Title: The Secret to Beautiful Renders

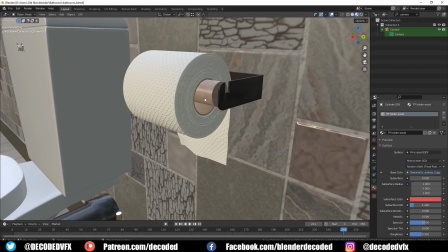[0:00]
Have you ever had this problem? You spend hours creating models for your scene.
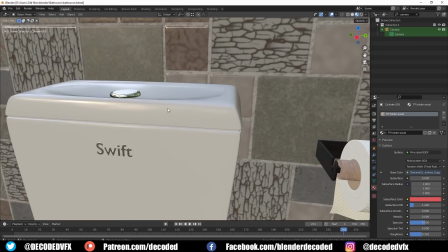[0:04]
You put loads of thought into the composition, you give everything nice materials, but the result just looks really underwhelming.
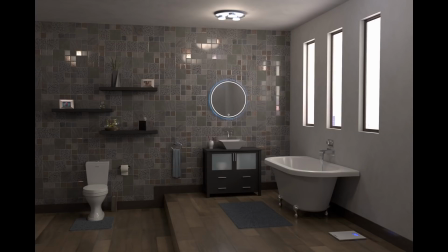[0:11]
It's flat and boring, and you can't figure out what you did wrong. A lot of 3D artists have this problem because they don't know the tricks to improve the quality of their renders.
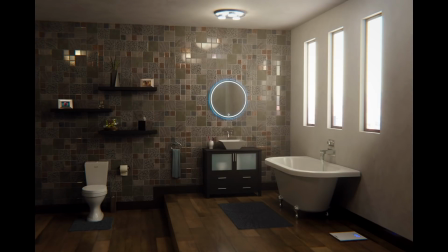[0:20]
So in this video, I'm going to go through just about everything I wish I knew in the first 2 years that I used Blender.
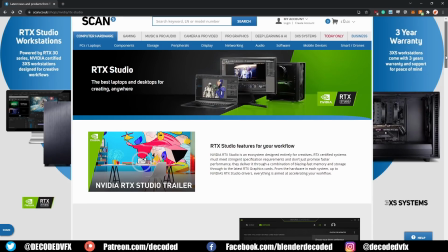[0:27]
Before we begin, I just want to give a quick shout out to the sponsors of this video, NVIDIA and Scan.
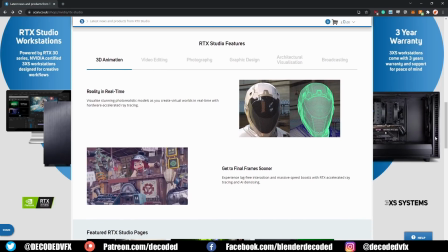[0:32]
The NVIDIA RTX Studio program certifies devices intended for creative workflows,
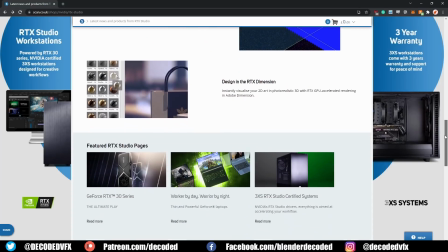[0:38]
so you can be sure that any device with the Studio badge will have great performance in apps like Blender, After Effects, and DaVinci Resolve.
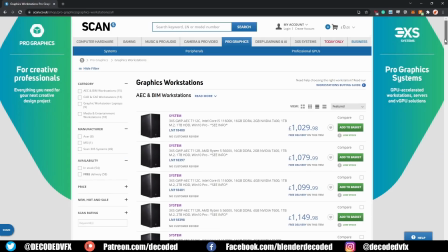[0:46]
Scan has a great range of RTX Studio devices on their website, including pre-built desktop and laptop computers.
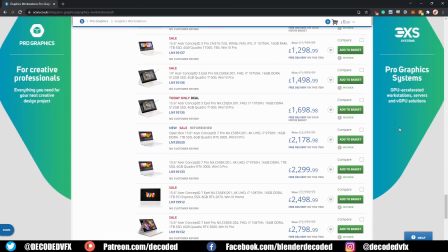[0:53]
Check out the link in the description to visit the RTX Studio range on Scan. First up, let's talk about how we can improve the overall look of the scenes.
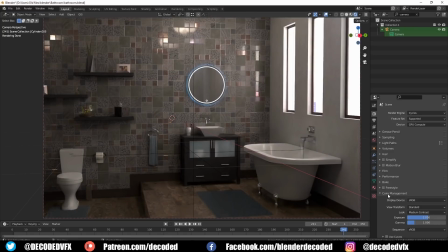[1:02]
If we go down to the Color Management tab, we can instantly improve 90% of renders just by changing the look mode from standard to a higher level of contrast.
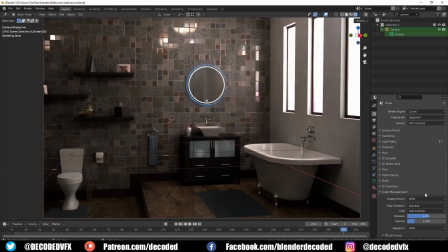[1:10]
I like medium, high, or high contrast. The default, in my opinion, is a little bit flat and everything just pops better if you up the contrast slightly. We can also change the color transformation here too. There's several modes to choose from.
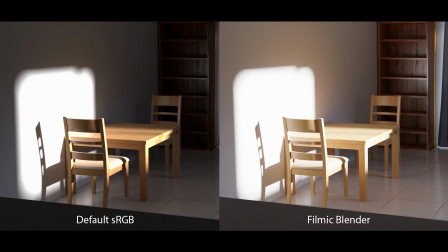[1:24]
The main ones you'll probably use are standard or filmic. Filmic tends to give more photorealistic results. It's the default these days, and I would suggest you just leave it that way. The false color mode is a really handy tool.
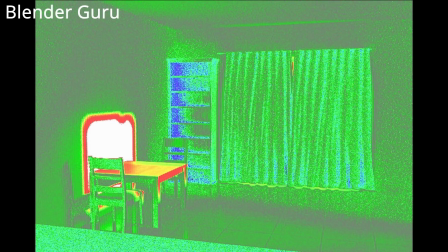[1:36]
It's not made for rendering, but it's an easy way to check the light levels in your scene. It shows different brightness levels as different colors, with red being really overexposed. So if you see lots of red areas in your render, those are probably going to be too bright and you want to turn the lighting down.
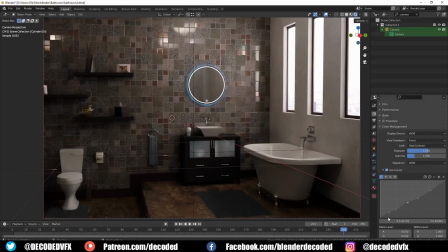[1:51]
You also might need to change the exposure value or the gamma, which can also be done in the Color Management tab.
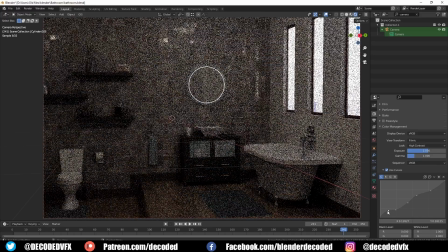[1:57]
Finally, you can set your own custom curve for the contrast. Now let's talk about cameras.
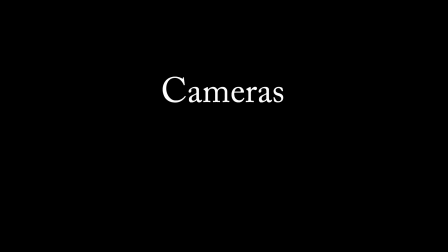[2:02]
A lot of people make the mistake of not really touching the camera settings, and I think that's a shame because it's a really powerful set of tools, especially if you're going for a more realistic style.
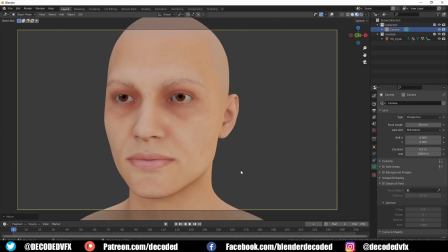[2:11]
By default, Blender uses a 50mm camera.
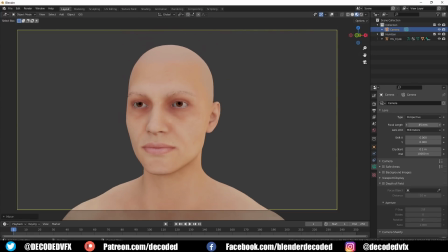[2:15]
Smaller focal lengths than this can fit more of the surroundings into the shot, but they also create a lot of perspective distortion.
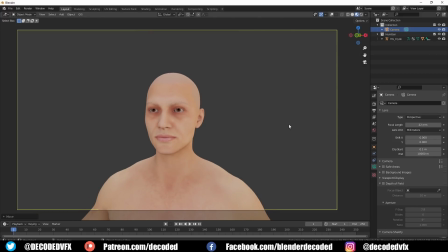[2:21]
Vloggers really love small focal lengths because it allows them to fit the whole face and the background into one shot, even though they're only holding the camera at arm's length. Large focal lengths, over say 80mm, are zoom lenses. They're used to photograph things in the distance.
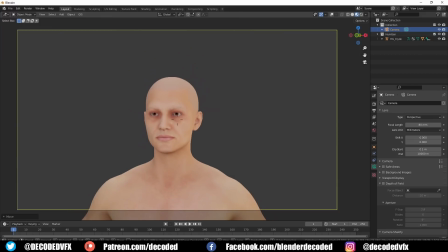[2:37]
They tend to have very little perspective distortion, but you can also fit less of the subject matter into the frame. A good way to think about lenses is like this.
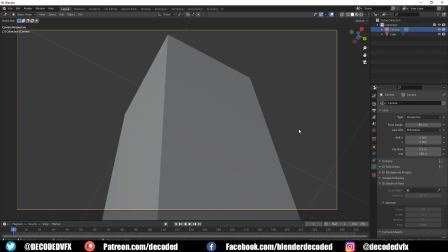[2:46]
If you wanted to photograph a skyscraper from the very bottom, you'd use a small focal length in order to be able to fit the whole thing in the shot.
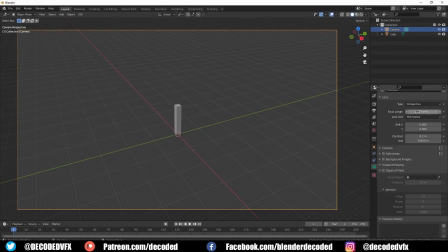[2:53]
But if you were in a helicopter 5 miles away, you'd use a large focal length and zoom right in on the building from a distance. Next, we have depth of field. Real cameras can only focus on one specific depth.
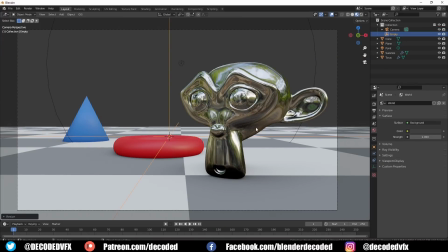[3:06]
You can create an empty object in the scene and set this as the focal point for the camera, then you can move it around to adjust where the camera is focused.
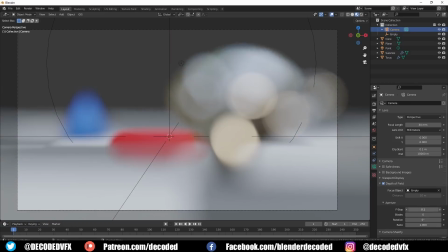[3:15]
Changing the f-stop value will alter the amount of blur in the scene. This blur is called bokeh, or bokeh if you fancy.
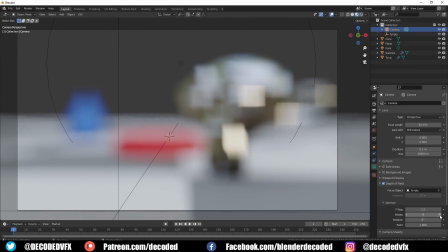[3:22]
Bokeh takes on the shape of the camera's aperture. We can simulate this by changing the blade and rotation settings. The ratio value at the bottom is used to replicate an anamorphic lens. I better quickly explain what an anamorphic lens actually is.
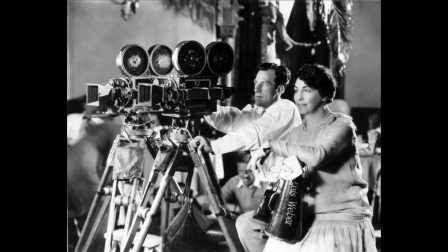[3:37]
Imagine that you're a film director in the 1950s and you want to shoot widescreen format, but all the cameras and projectors at the time are made for 35mm film.
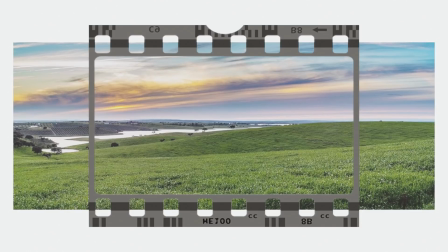[3:46]
So how do you make a widescreen image fit under a 3:2 aspect ratio? Well, you could shrink the image down until it fits horizontally, but then that wastes a lot of the film's negative space on the top and bottom.
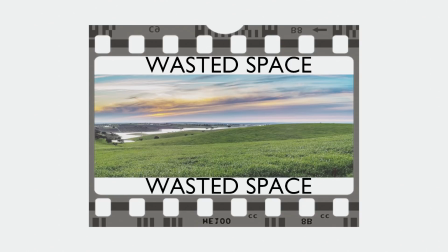[3:57]
When you blow the image back up, you're going to lose some quality and everything will be blurry.